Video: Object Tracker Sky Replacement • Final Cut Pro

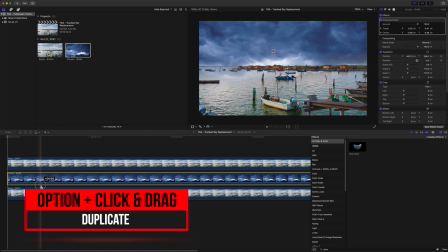So to do that, go ahead, select your sky, and we will push option, click and drag, and that will give us another sky just like that.
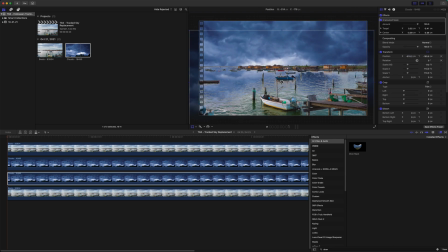Select your transform tool, and we can just drag this down into the water. Then we are going to apply the flip effect. So you can go down to your effects, drag on flipped, and that will get it flipping horizontally. We actually just want vertically. So now this will be a mirrored image of the sky above.
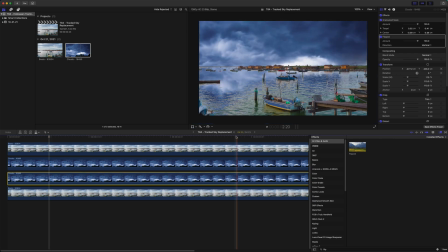Now it's not looking very blended. If I take off the transform tool, you'll see that the water looks really choppy. It just looks totally fake. So let's go ahead and dial that in. If you select your clouds there, we are going to apply a blend mode of overlay.
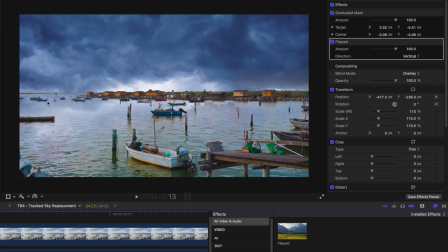So now the clouds are going to be overlaying on the water, so you still get the water detail, but you see the actual clouds rolling through the water. So that's going to give us a much more realistic reflection. Another thing you'll notice is the reflection is a little bit too sharp.
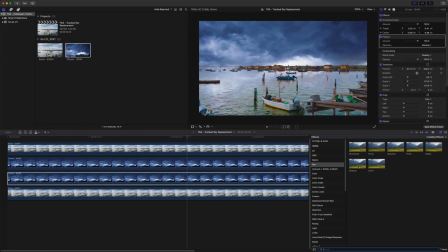So let's go ahead and apply a blur filter. We'll go to our blur here, and we will go ahead and do the directional blur. And we're just going to do a very subtle blur to get it just a bit more realistic. Now, if it's still coming through a little bit too strong, you could drop the opacity, but now you should be set.
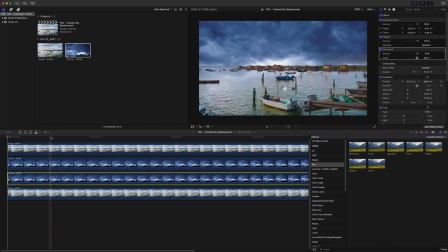You should have a nice sky reflection happening in the water that looks very realistic, and you have this gorgeous sky rolling in above the shot. So one last thing we could do is we could go ahead and select our buildings up here, push Command 6, and we could dial in the colors to match the sky a bit better.
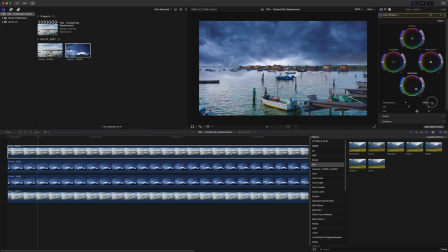So we'll go ahead, take our midtones kind of over to the blues a little bit, and this is by no means a professional color grading tutorial, it's just a general kind of get it in that realm. So we can push the blues kind of over to the midtones, and I am noticing that we have a little bit of these trees here, so let's go ahead and pull those out.
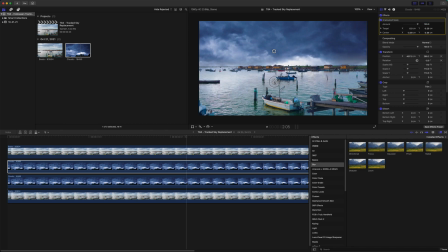We'll just affect our graduated mask here a little bit, maybe pull this down vertically just a tiny bit, so hopefully you don't notice those. Now, if you are unhappy with how realistic this looks, you could also go into your adjustment layers.
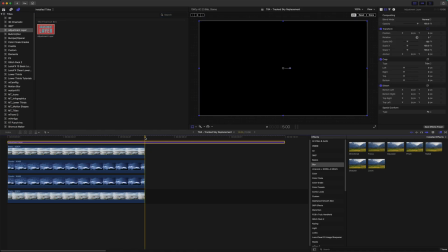We could add that to the top, and we could add my Truly Handheld plugin, which is completely free.
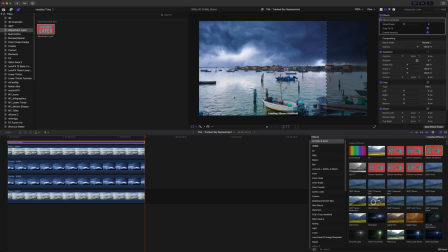I'll have a link in the description, and we'll just drag on. Let's try the 35 millimeter, drag up the smoothness, and let's just see how that looks.
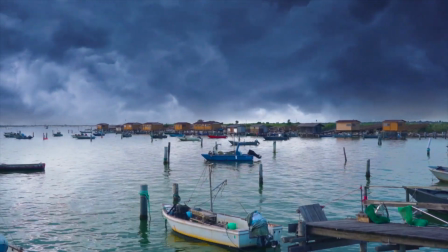Perfect.
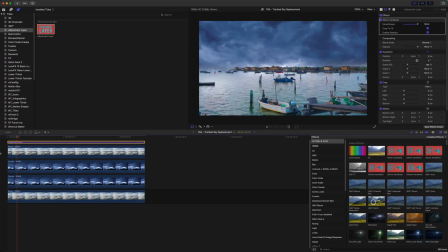We now have this gorgeous shot with this super dramatic sky, and it just took a few minutes to pull this off.
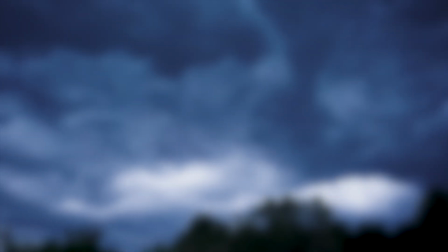If you enjoyed this style of tutorial and you want to up your video game and make it look more filmic,
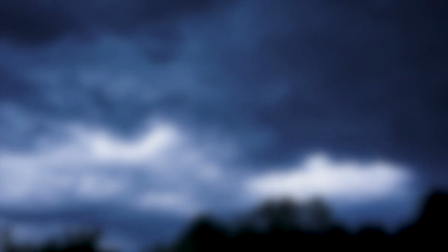I super recommend you check out this video. Thanks so much for watching, and I can't wait to see you in the next one.